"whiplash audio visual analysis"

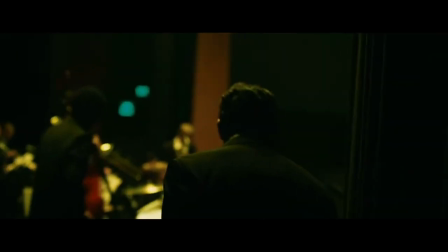Quick brief,
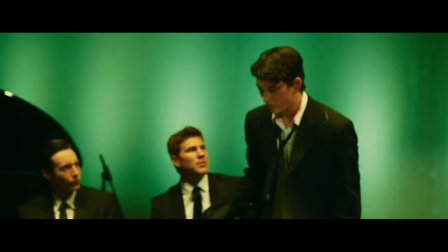Whiplash is about a drummer called Andrew who is in an abusive relationship with a prestigious conductor called Fletcher.
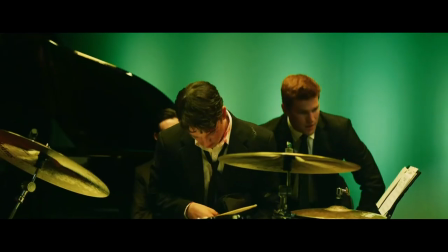Andrew has to deal with physical and psychological abuse every day while in band practice.
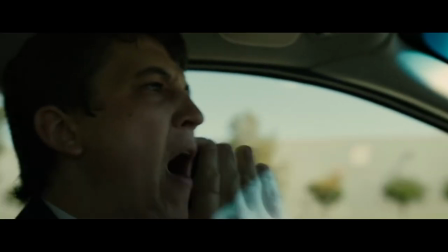And one day he is running late for his final rehearsal and has to frantically rush back to make it causing him to get hit by a truck
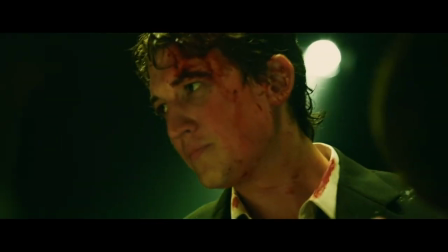because he is in a constant state of mind that says he needs to be the best drummer and please his conductor to become the best.
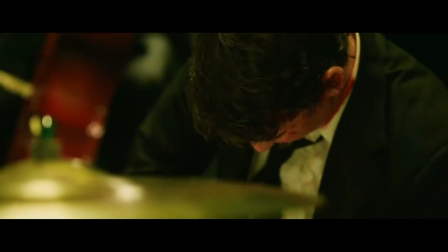In this analysis I'll talk about how rhythm and emotion tie into elliptical
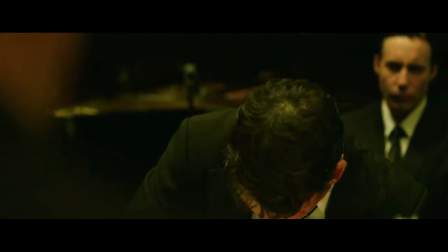cuts and match cuts as well as identify the key differences between the two cuts.
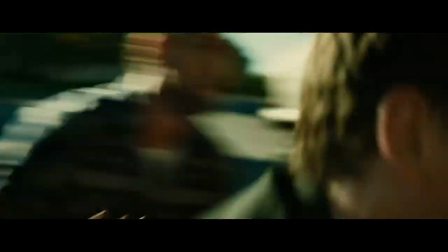A match cut, also called match on action, is when a subject does an action in one shot and carries it through to the next.
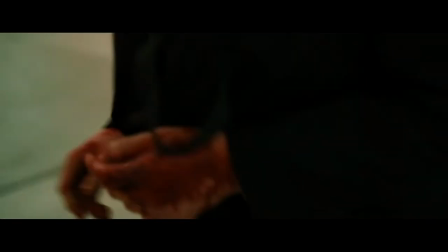In this scene, you can see how Andrew is running in this cut and continues running in the next.
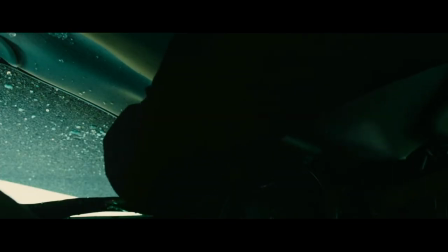On the other side of the spectrum is the elliptical cut, which allows us to move from one event to the next and cover vast stretches of story time.
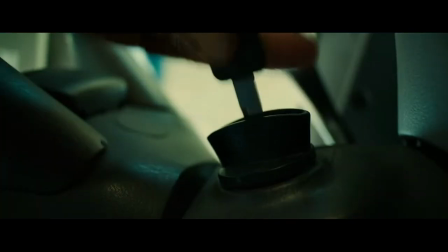In the starting 11 seconds of the scene,
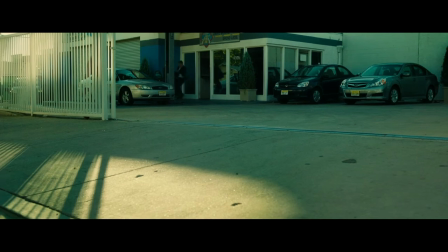the editor is using elliptical cuts and a technique to do with how the audience's inner
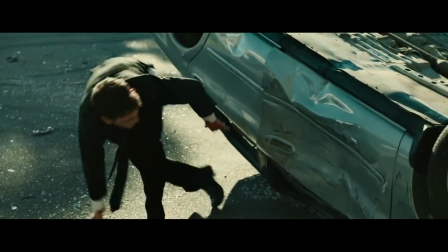thoughts are connected to blinking and that the average human blinks a dozen times a minute when in a fight.
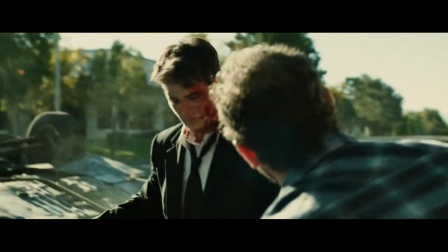And this is connected to how many cuts they have in the first 11 seconds, which is a dozen,
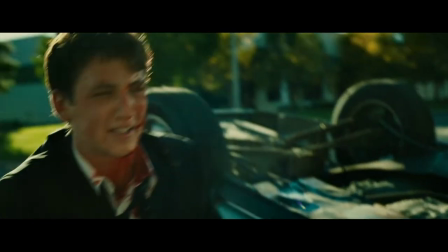giving the scene action and chaos, as well as tying the viewer to the scene emotionally.
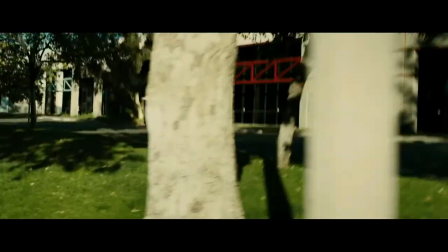To add to the action even more, they have used the elliptical cut, which is ideal for the action sequence,
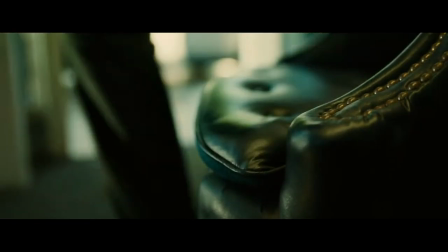as it makes the subject transverse time quickly, adding to the chaos of the scene.
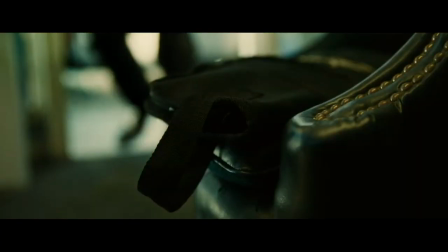Furthermore, I have identified how the narrative ties into editing in this particular scene.
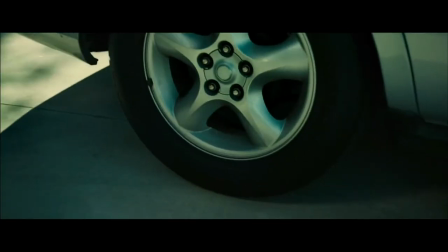By using elliptical cuts in the action sequence, they have condensed the narrative.
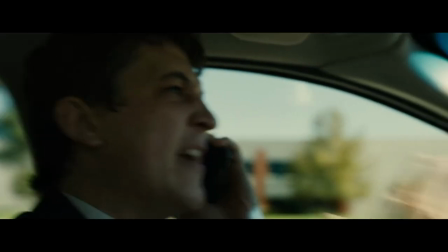And in the scene just before the car crashes, the story is slowed down and reverted back to match cuts to give anticipation.
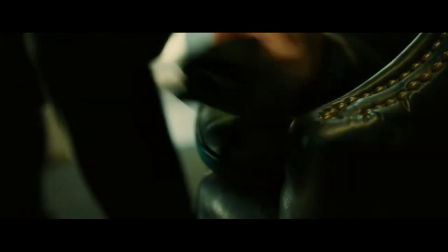I also identified the key message they wanted from this scene was to
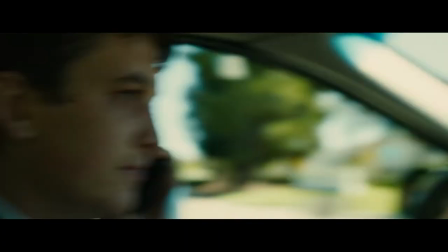first make the audience feel urgency and then take that away from them and make
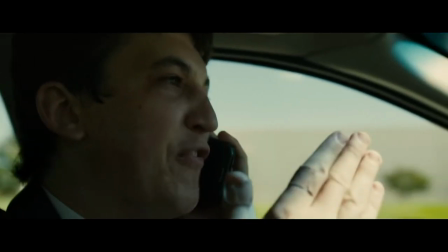them feel a connection with the main protagonist by using close up shots to highlight the emotion of Andrew and make the audience empathize and relate with
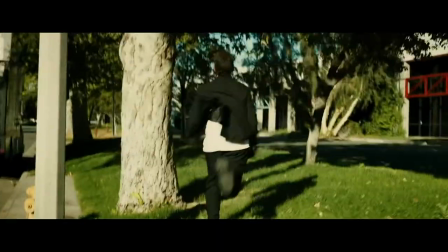him. This leads you on a journey with the main protagonist as you now understand his goals.
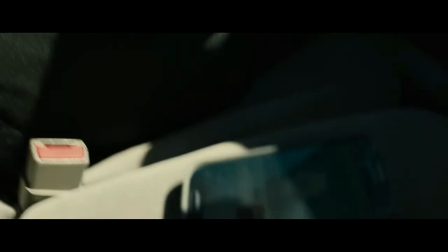I also identified that they made an invisible cut when he puts down his phone and is hit by the truck you
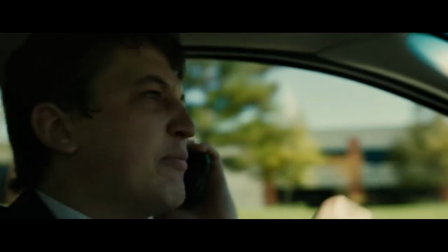can tell there is an invisible cut because there is a green screen for the truck and motion blur just before the cut.
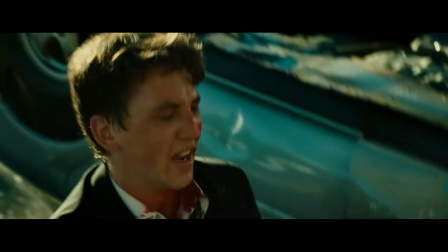I would also like to point out in the scene after he crashes he continues to walk to his final rehearsal even though he is injured
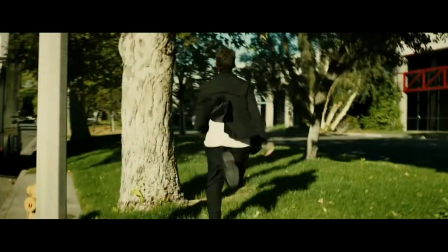he is doing this because of the state of mind he's in which is
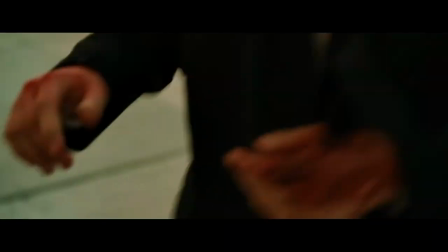to be the best and beat his conductor by being the best version of himself.
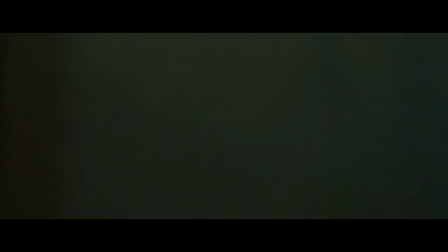To conclude,
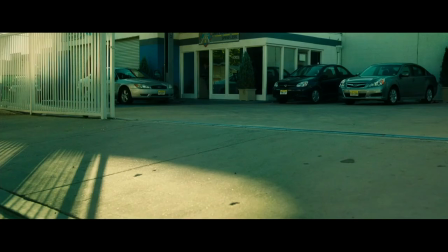using elliptical cuts for action help to make a long duration of clips into a short one, making it more interesting.
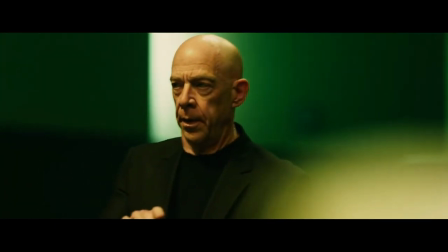And using match cuts are good for more peaceful and relaxed atmospheres.
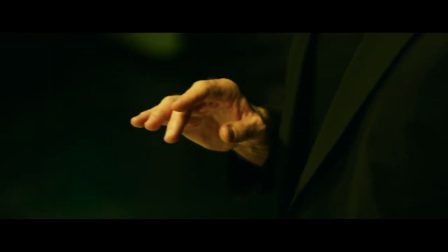These cuts both play crucial roles in rhythm as one is good for fast paced
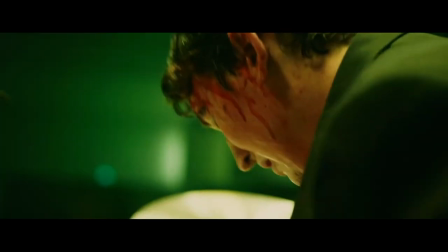action and the that is good for slow pace and not condensing movies narratives.
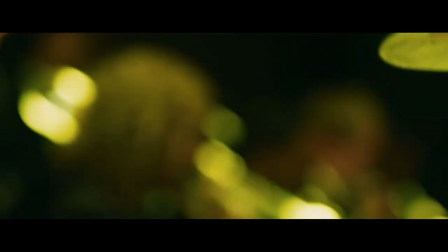I will now play an example each of one action cut and one elliptical cut with audio.